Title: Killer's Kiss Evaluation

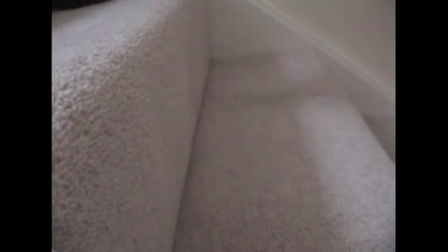3s
Our opening shot is of our character's feet walking up the stairs with the female leading him.
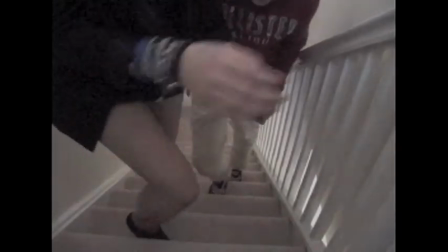8s
This sets the scene of the female being in power and being superior. We liked how we incorporated black objects within our frame to fade out and become our sequence titles.
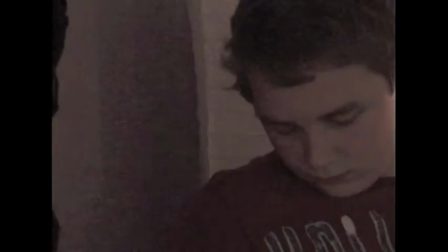18s
We used white writing on a black background that connotes innocence in our dark thriller. We also used red writing within this too to show the blood that will be spilt later on in our film.
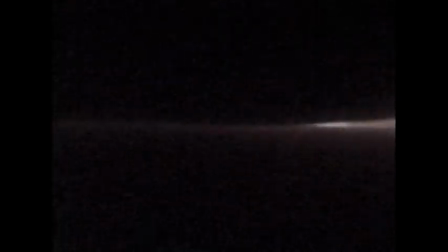29s
We liked this shot of our antagonist walking into the frame as we thought the framing was good.
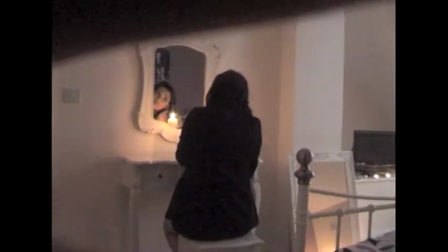33s
We also like the layout of the props as we can see the candles in front of the mirror but we can also see the reflections of other candles in the frame.
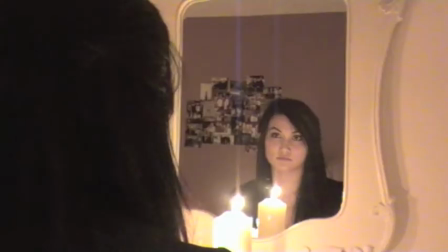40s
We like the voiceover because it adds a mysterious effect of the unknown. It creates questions to the audience of who is this character, what is her role in the film.
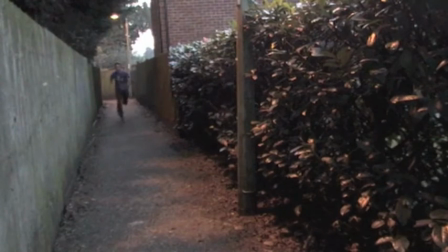49s
We also like the idea of using the voiceover because the person isn't known to the audience yet and keeps them in the dark. After all it's only an opening so therefore we do not want to reveal it all straight away.
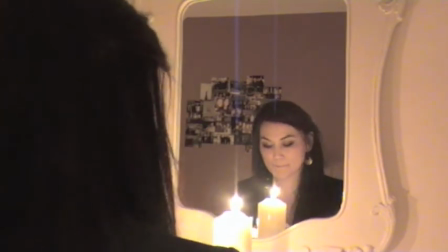60s
We think that we could improve on the feel of the film. Although Although we wanted it to be fast paced with editing, the sound made the film feel a bit slow for our taste.
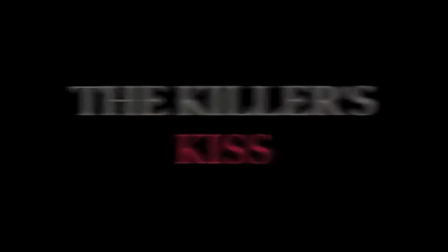68s
However we liked the music but this is something we could look for in the future before we consider what order our shots will go in. Finally we liked the last shot we produced. We liked how once the candle is blown out it fades to our final title sequence and we feel that the opening is left on a good note. Welcome
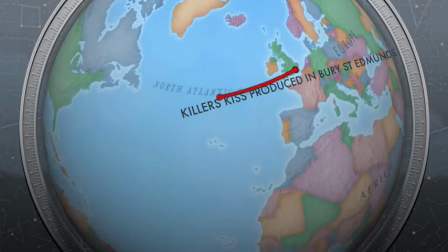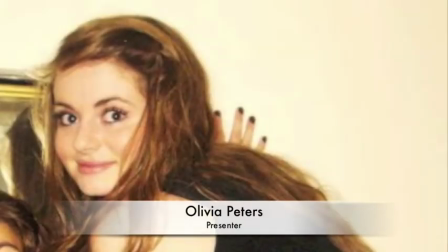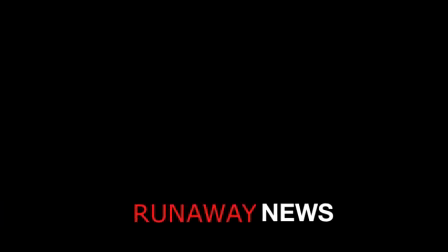to Runaway News. How we make your day bright and your evenings brighter.
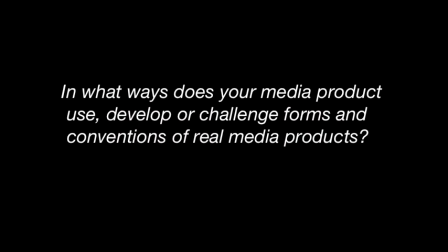140s
In what ways does your media product use, develop or challenge forms and conventions of real media products? Fruit of films are normally shown from two characters' point of view, so therefore we incorporated this within our opening. We had two points of view from our antagonist and another from our antagonist. Unconventionally, a young girl is our killer. We praise her young boys, which in this case will be seen as a vulnerable innocent, instead of the typical stereotype of being the antagonist. Our killer's bedroom is dimly lit with candles. This is conventional in a thriller, having dark lit rooms to portray the thriller genre. We use fast-paced editing to create tension within the scene, in addition to building suspense and an emotional connection with the audience. We use slow motion shots, also changing the timing and pacing of a sequence in order to draw an emotional response from the audience. The orchestral music we use is unconventional to be used in a psychological thriller, and conventional to be used in a horror thriller, however it does create the same effects of the audience and what they would expect to see. It creates tension to the audience and confusion, which mimics the confusion that a psychological thriller makes within a film. The camera angles we use will create further meaning within the scene. We use pattern and weighting, positioning the killer to the left of the frame and the victim to the right. playing on who has the power and it indicates the change of power that will happen within the rest of the film. We use media shots which are relatively good in showing facial expressions but work well to show body language as well. We use the media shots to show the body language of the victims however then we cut to close-ups which will then emphasise the facial expressions of the characters. This is a conventional way to show facial expressions of characters to get a sense of how they are feeling.
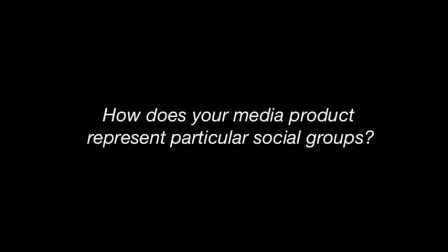247s
How does your media product represent particular social groups.